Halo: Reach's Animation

Before we get started, we just want to ask everyone to please silence your cell phones. And we also want to thank the guys back at Bungie, all of them who helped put this together.
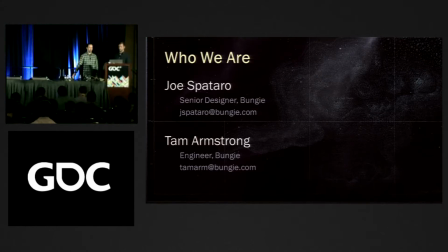(0:10)
So my name's Joe Spataro. I'm a senior designer at Bungie. On Reach, I was a technical designer in animation. That was a new role, and what I was primarily responsible for was tying together all of the animations in the game engine. My name is Tam Armstrong.
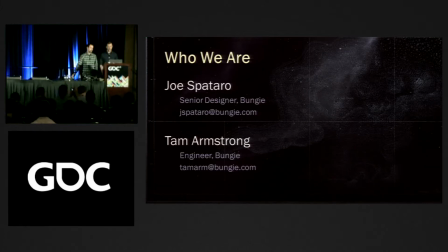(0:25)
I'm an engineer at Bungie, and on Reach, I was one of the programmers responsible for implementing the features we're going to talk about today. So there's some things we know about the content that we're trying to achieve these ideas. First, feet travel over a flat ground plane in content, generally speaking.
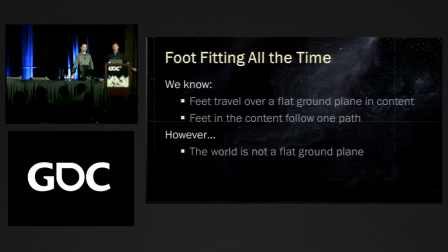(0:44)
The feet in the content are following a single path that's pretty well determined by the content. The reality is that the world is not a flat ground plane ever, and that the character does never actually move in a straight line.
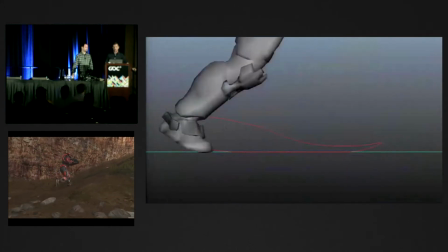(0:58)
So what we needed was a way to warp the feet so that they would look like they were doing the right thing in real time.
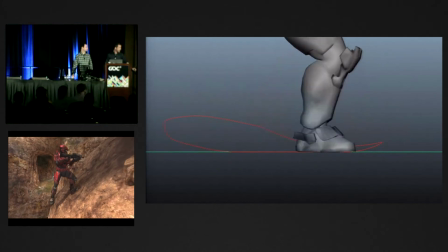(1:06)
If you look at this loop cycle from an actual shipping animation in Halo Reach, we've traced out the path the foot takes.
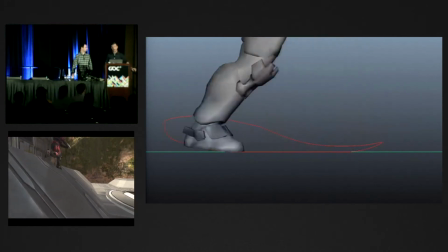(1:13)
So what I'm trying to say with the foot fitting is that if you bend this path, you can fit the path against the terrain and into the turns the characters are making.
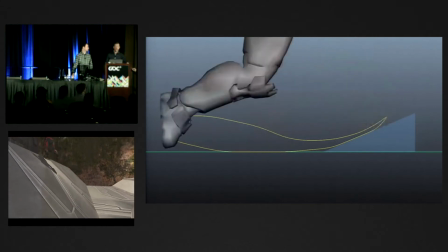(1:24)
You don't have to mess with the whole animation.
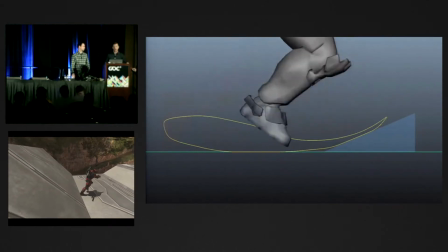(1:27)
If you bend the foot path and then IK the feet continuously to that path, you can fit it up slopes, and furthermore, you can fit it into the turns you're making.
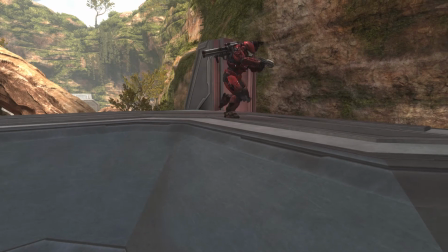(1:38)
So watch the Spartan as he goes over the edge and walks down the hill.
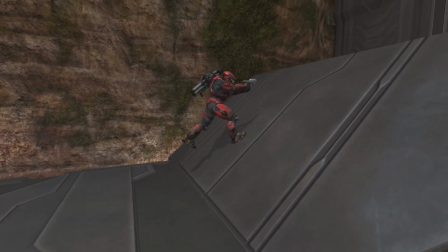(1:46)
The feet remain relatively stable and feel very grounded.
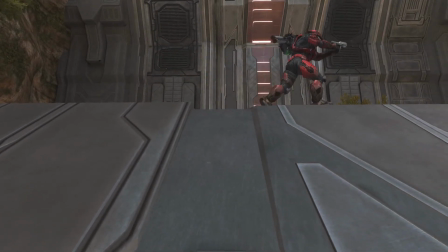(1:49)
As the Spartan begins to turn, you'll notice the feet actually turn into the arc the character is making while fitting against the slope.
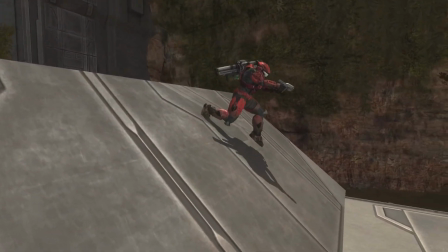(1:57)
The Spartan always looks connected. The pose also didn't
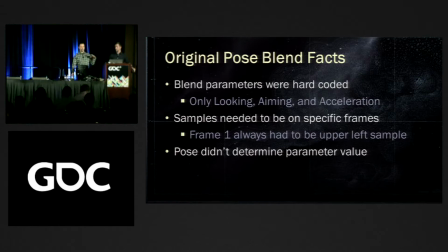(2:04)
determine the parameter value, and what I mean by that is that when the animators made a pose, it wasn't connected to the values in the game engine in any way specifically. Like, if the animator aims the gun over here, outside in game data is where they would specify, hey, frame 6 is, the guy aiming over here.
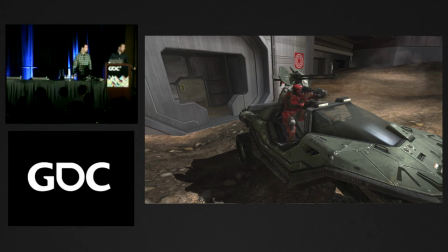(2:22)
It wasn't the pose itself that knows that. And the important part about that is that if they got one of the poses in the wrong place, in the wrong frame in the content, they could put an up pose in the slot that was supposed to be the left pose, and then it would just break.
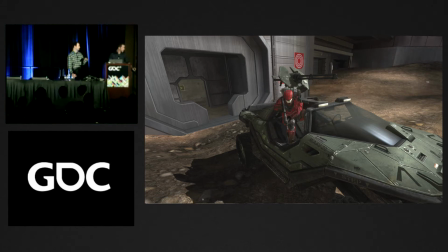(2:38)
And one problem with this is that it's really difficult to get a character to move around the frame of the warthog without clipping through it. Reason being is you don't have a lot of detail when you're
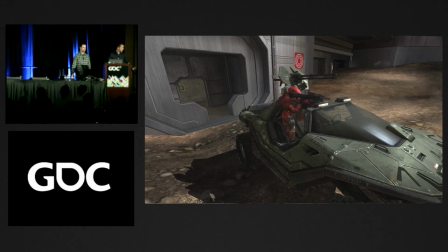(2:53)
confined to a rigid structure like that and you'd like to add more samples around the frame, you just can't without making the entire
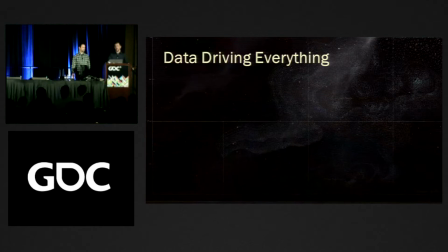(3:00)
blend selection more dense.
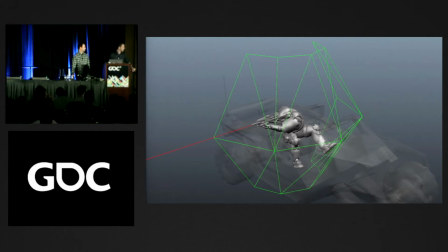(3:04)
So here's an example of the Spartan sitting in a warthog, and he's aiming all the way to the right. Where the green grid represents the different samples triangulated. Yeah.
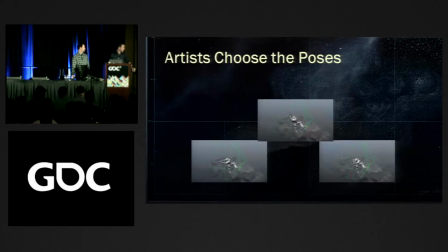(3:19)
And here's a sample of him aiming a little bit more to the left. And now one where he's aiming straight up.
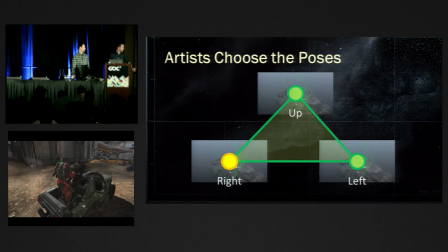(3:28)
So we take all three of those poses and we're going to blend them together. But how? If the Spartan aims somewhere in the middle of any of those three poses, we use each of the three poses to generate a weight for each one. We blend them all together and then we add that on top of the base animation.
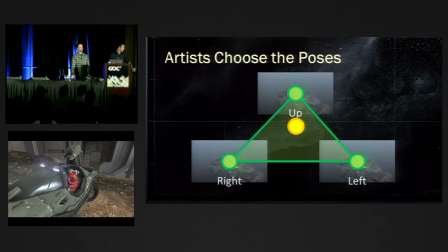(3:48)
So if he aims further towards the top, then it's going to be more of that pose.
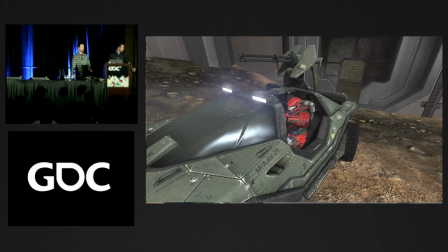(3:55)
And somewhere in the middle, it's going to be a little bit of a blend of all three. It looks like this.